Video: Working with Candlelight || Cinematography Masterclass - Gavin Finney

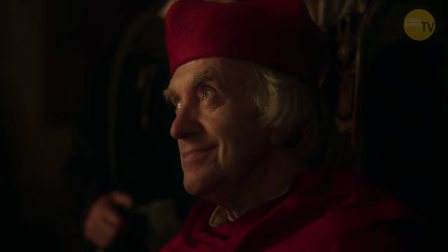246s
What's great is when you get very close, if you blow it up and look at the actor's eye two things one the iris is fully dilated because it's so dark the the eyes are wide so they can see but the reflections in their eyes are of candles so in in in the trial
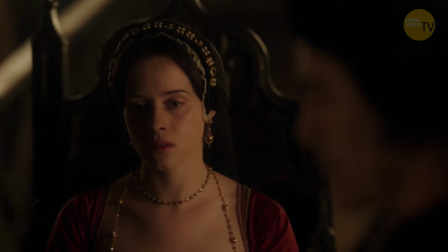261s
of Anne Boleyn you know you look at Claire's eyes all you see are candles there's no film lights that's always a giveaway you look in the eyes
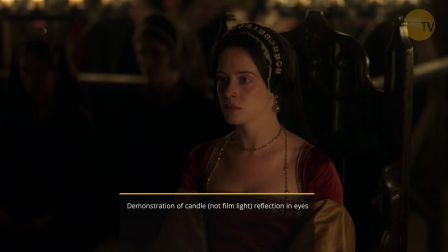268s
you can see a film light when there's a candle on a candle all you'll see is candlelight nothing else which is really nice I know I think it's subliminal I I know it's there, not everyone will notice it, but I notice that it's there. Another important reason for using candles was we couldn't see any other way of lighting. We couldn't rig lights to these precious buildings. They're priceless. You can't just clamp a redhead to a 600-year-old piece of wood. You can't put a gantry in. It wouldn't take the load. We were shooting in the summer, so we had to black the windows out. We couldn't light from outside. We couldn't wait for nighttime. time we were handheld with wide lenses doing 180 degree 360 degree turns so where do you put your film lights so
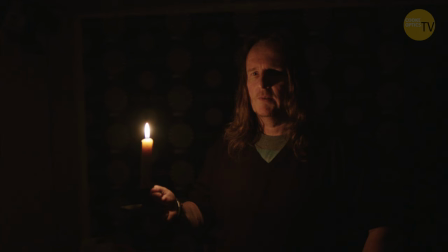309s
again you know this is about finding a tool to crack a problem or not that was it that was you know the Alexa with its beautiful look at 1600 SA t1 to 4 lenses that are sharp wide open solve the problem all of a sudden the props of the lights are producing the source the The next problem then is the fact that these props, normally they're put in to look nice in the scene, but that doesn't necessarily look nice on the actor.
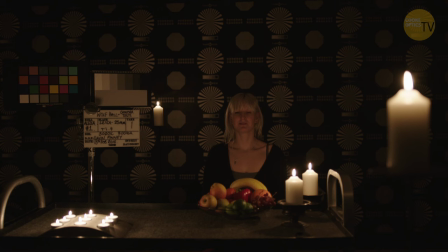337s
So we had to learn how to position candles so that they lit the actors well, but also look correct for the room that they were in.
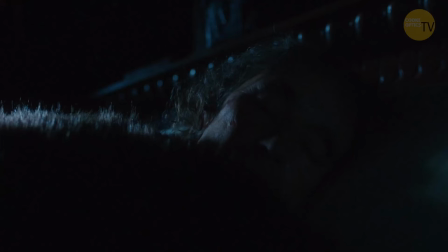346s
There's a scene where Mark Rylance is woken up in the middle of the night. Middle of the night in 1536, it's dark. You can't turn a bedside light on. The fire's all put out. So what do you do?
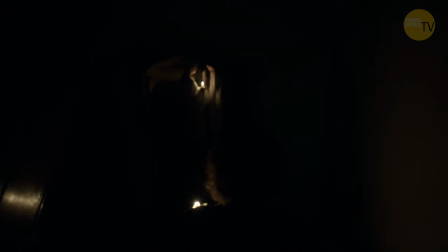358s
so we did what they did which was they had little candles that bedside candles that they would light with a flint probably and they would use them to light their way down the stairs and i talked to mark mark didn't want to have to hold it like we really winky he didn't want to hold a candle up to light his face because it would be naff which is what they used to have to have done i said no hold to hold it how you would normally hold the candle just so you can see where you're going he's woken up in the middle of the night by Brereton one of the courtiers to the king and I'm halfway down this stairway in this 16th century house completely black I couldn't see literally a thing and I've had nightmares like that where I've woken up in the middle of the literally the middle of night thinking I'm in the hotel room and it's too dark to film and I go oh no we can't film we can't film it's too dark and here I was with the camera on my shoulder couldn't see a thing and i had to walk down these stairs and mark came around and he was holding he couldn't see a thing he was holding a camera so he could see where candles so he could see where he was going not holding up here he was holding it down there
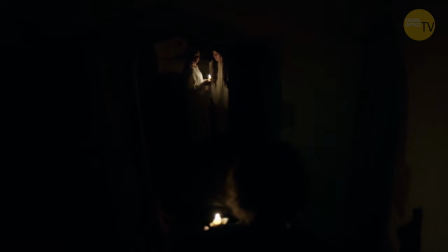424s
and they could see everything it was fantastic as he came around the corner i could see him i could see the candle i followed him downstairs
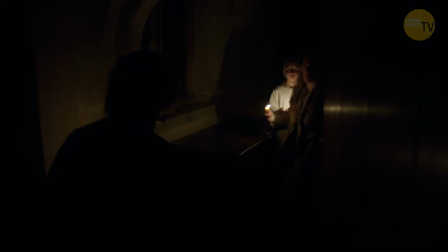430s
he's met by his wife and one of his daughters they're holding candles they're lit
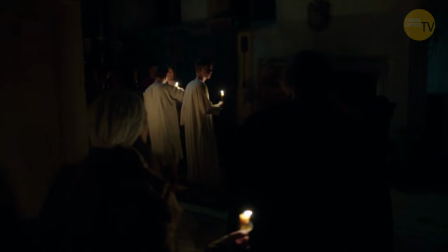435s
go into the main hall and you've got all the the soldiers and the courtier and his other
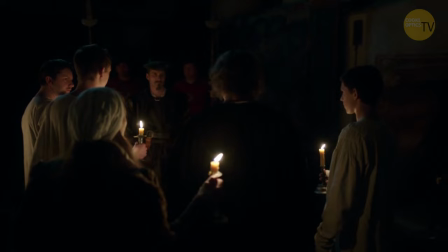440s
family and they've all bought their candles and that's it that's what's lighting the scene